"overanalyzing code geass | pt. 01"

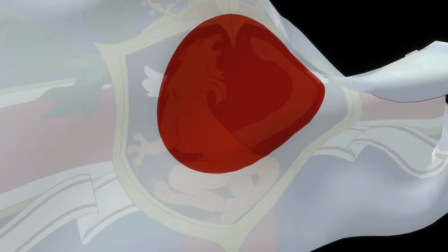4:08 Like, to have your entire identity, your culture, erased and replaced with, what, a number?
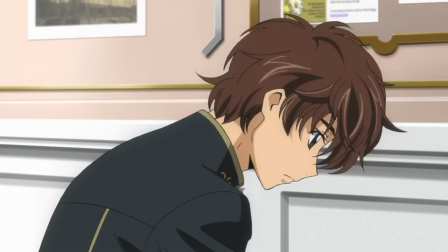4:14 Because the people who live in Area 11 are no longer allowed to refer to themselves as Japanese, they're just 11s.
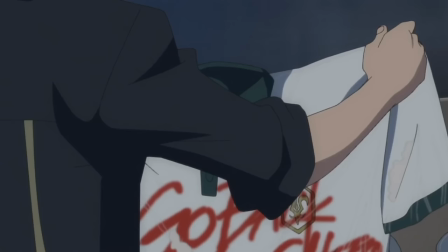4:20 Or if they're lucky, they can earn honorary Britannian status, which means fuck all as we'll soon find out.
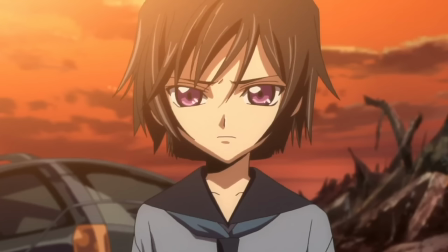4:25 Anyway, in the aftermath of this conflict, we find our two leads in a vastly different environment.
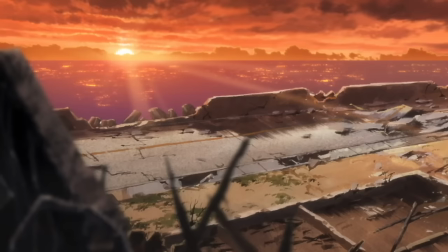4:31 Gone is any semblance of peace or tranquility, now they're literally in the ruins of what they once called home,
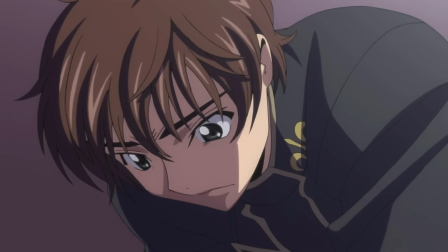4:37 with dead bodies atop pyres because I guess there just aren't enough people left to even bury them.
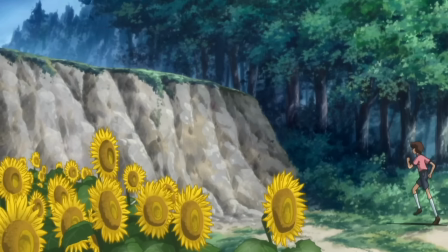4:42 It's a complete juxtaposition. Their lives have been inexplicably split between the before and the after.
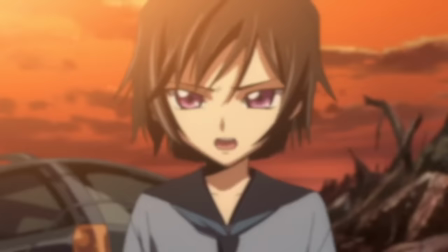4:48 And in this new hellscape, Lelouch tells Suzaku, I swear Suzaku, so help me, I will one day obliterate Britannia!
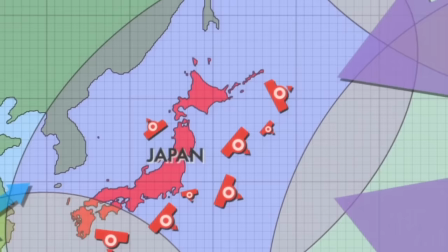4:55 Anyway, we pick back up seven years later, and to give you an idea of just how quickly this war was fought and won by Britannia,
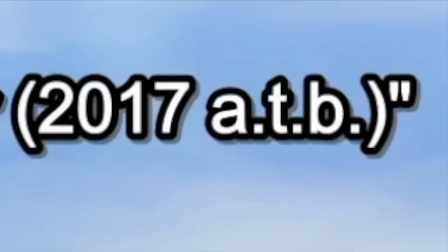5:03 C2 claimed that the war started in 2010.
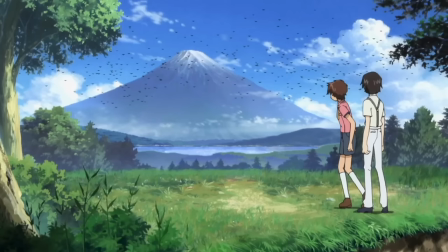5:05 And here we are in 2017, seven years after the war, which means that the war started and ended in 2010,
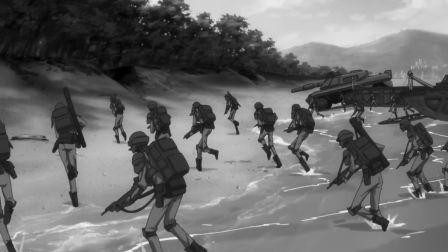5:13 which is insane, but also, I mean, given all we've seen, it makes a lot of sense.
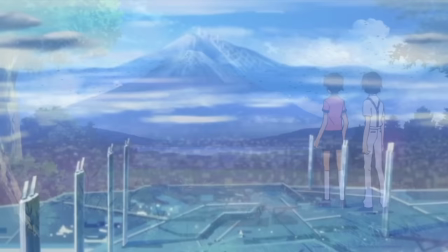5:18 Anyway, the view here is important to note as well, because we can see that this is still Mount Fuji,
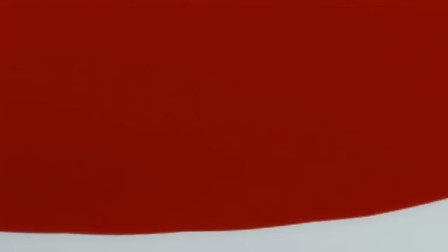5:23 but the surrounding area is completely different, letting us know that a lot has changed in the last seven years.
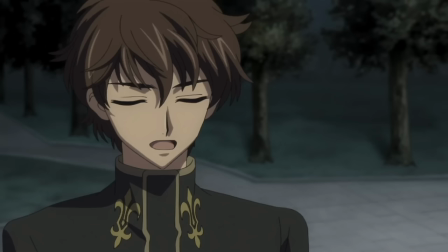5:28 This place has become a settlement for the Britannians, and also honorary Britannians,
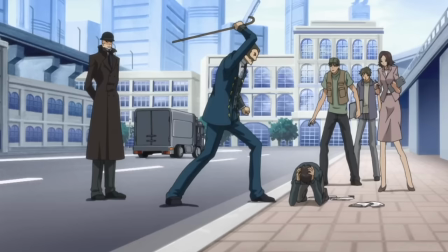5:32 which are essentially just Japanese people who've chosen to completely assimilate, even though they still get treated like shit in here.
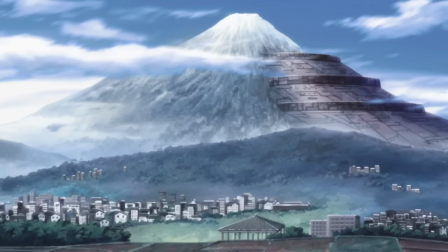5:38 But I guess it's theoretically better than the alternative. Also, I wanted to point out something about Mount Fuji, specifically this structure that's built into the side of it.
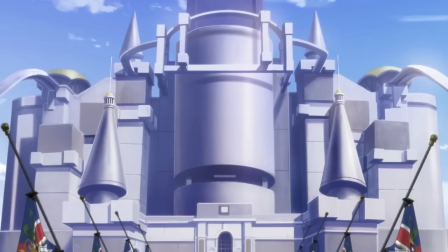5:47 I never really thought about it before, but Mount Fuji, to my understanding, is a very sacred place in Japan.
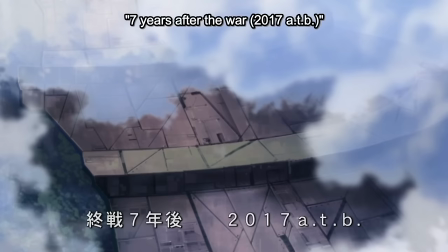5:53 So the fact that the Britannians came in and just built this massive structure that covers like
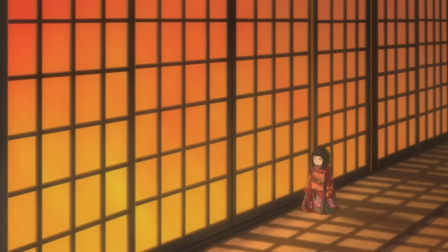5:58 a fourth of the mountain is another indication of just how little they care about Japanese culture.
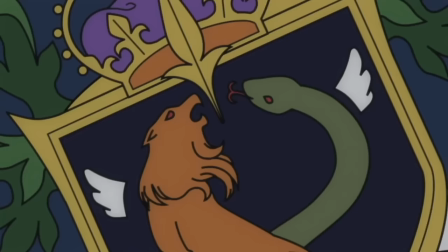6:03 Anyway, we kick things off with a chase of some sort, with some Britannian officers in pursuit of a truck.
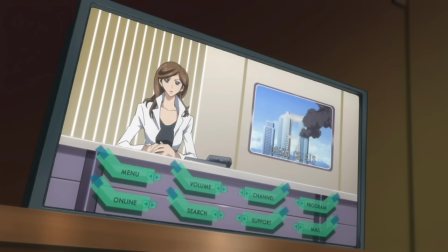6:08 We then transition to a different location where a TV is on and a news anchor is saying, Here's video footage of yesterday's terrorist bombings in Osaka.
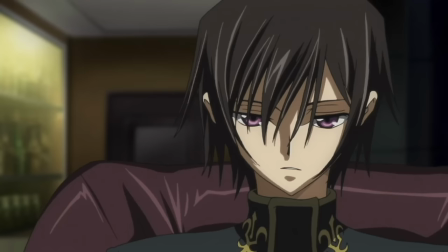6:16 You would think that this would be the primary focus of the scene, but it's almost entirely ignored in favor of reintroducing us to Lelouch, Lamperew.
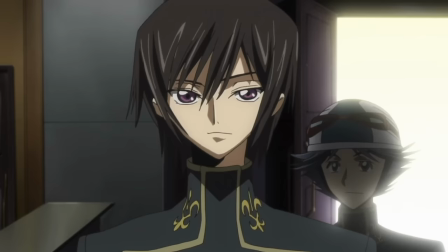6:24 This scene is set up in such a way that it really serves to bolster who Lelouch currently is. He's regarded as a student, but it's clear that he's got more than just that going on.
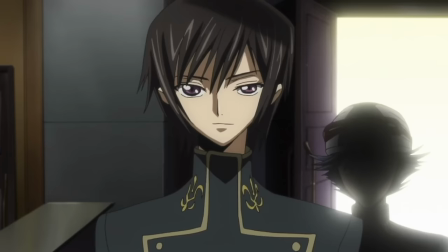6:33 I imagine there aren't many students playing high stakes chess with Britannian noblemen. Something else worth noting is that he has a very different atmosphere to him than the last time we saw him.
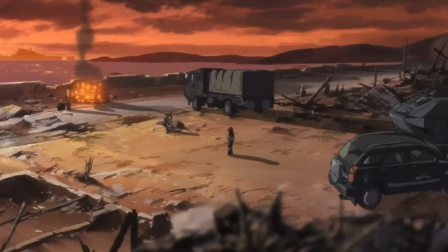6:42 He's not a kid anymore, or at least not as much of a kid. I imagine it's hard to retain any elements of one's childhood when it's literally blown to hell.
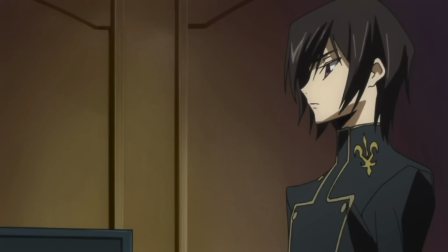6:49 But he's got a calm aura about him, which serves to juxtapose his more angry demeanor from 7 years ago.
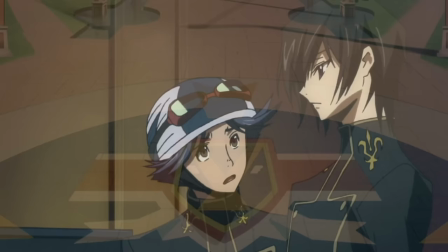6:55 Not only is he calm, he's also cocky as shit.
When do you think we would have to leave in order to make our next class?
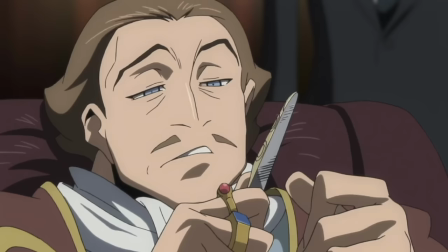7:02 20 minutes if we bust our hump. Then be sure that you drive safely on the way back. Alright man, show me what you got.
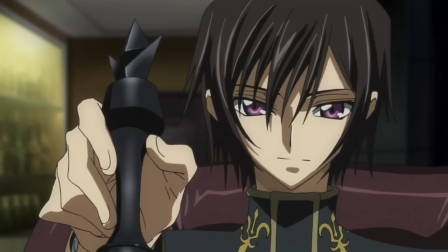7:07 You start with the king.
I mean, why not?
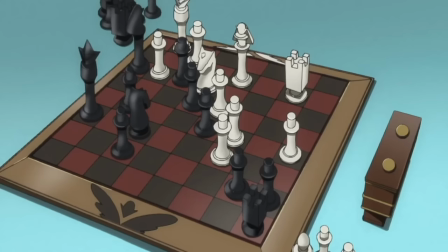7:13 It's interesting that he'd laugh about that, because it's not like that's a stupid move.
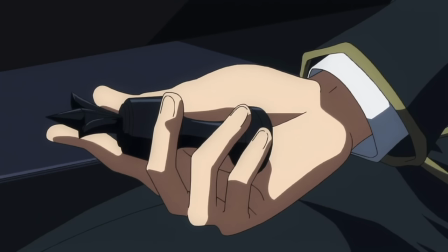7:17 I mean, if I'm reading that board correctly, and full disclosure, I'm not some kind of chess master or anything,
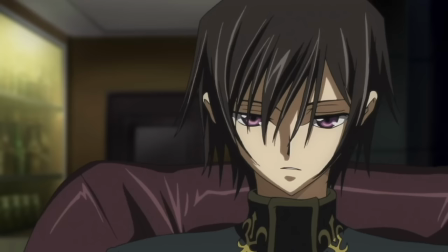7:22 but if I'm looking at this right, he was one move away from being in check.
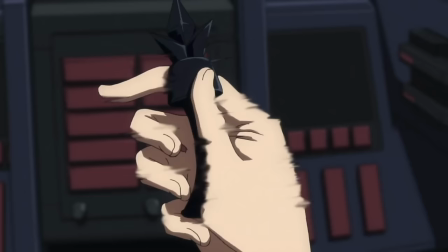7:26 And so one of the few strategic moves he could make was to move his king and avoid getting trapped by either his opponent's knight or queen.
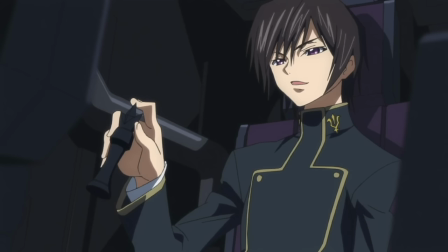7:34 So it just seems kind of weird that this nobleman was laughing at him when it was literally one of the only moves to be made given the situation he was in.
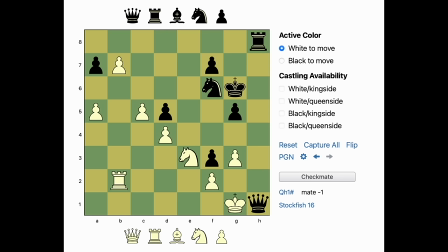7:41 Like what? And actually it was bugging me, so I decided to look it up. moving his king followed by his rook and then queen actually made it so that he'd theoretically
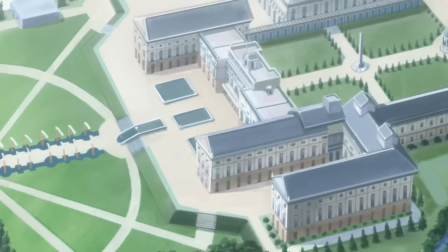7:50 win in just three moves so yeah moving the king seemed like the smartest move in my opinion anyway we transition from this match to
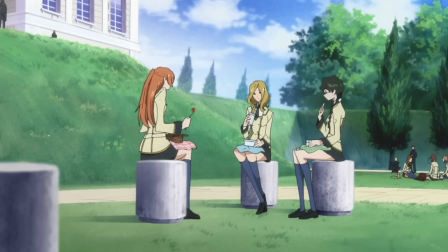7:57 a school ashford academy which is where lelouch and rivel attend classes here we see that some of their friends a group of girls named
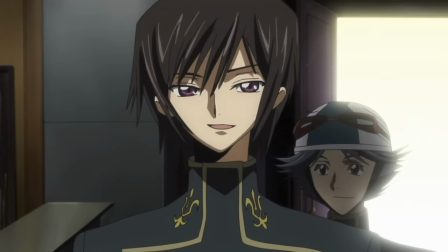8:04 shirley millie and nina fucking nina are discussing lelouch's penchant for engaging in questionable behaviors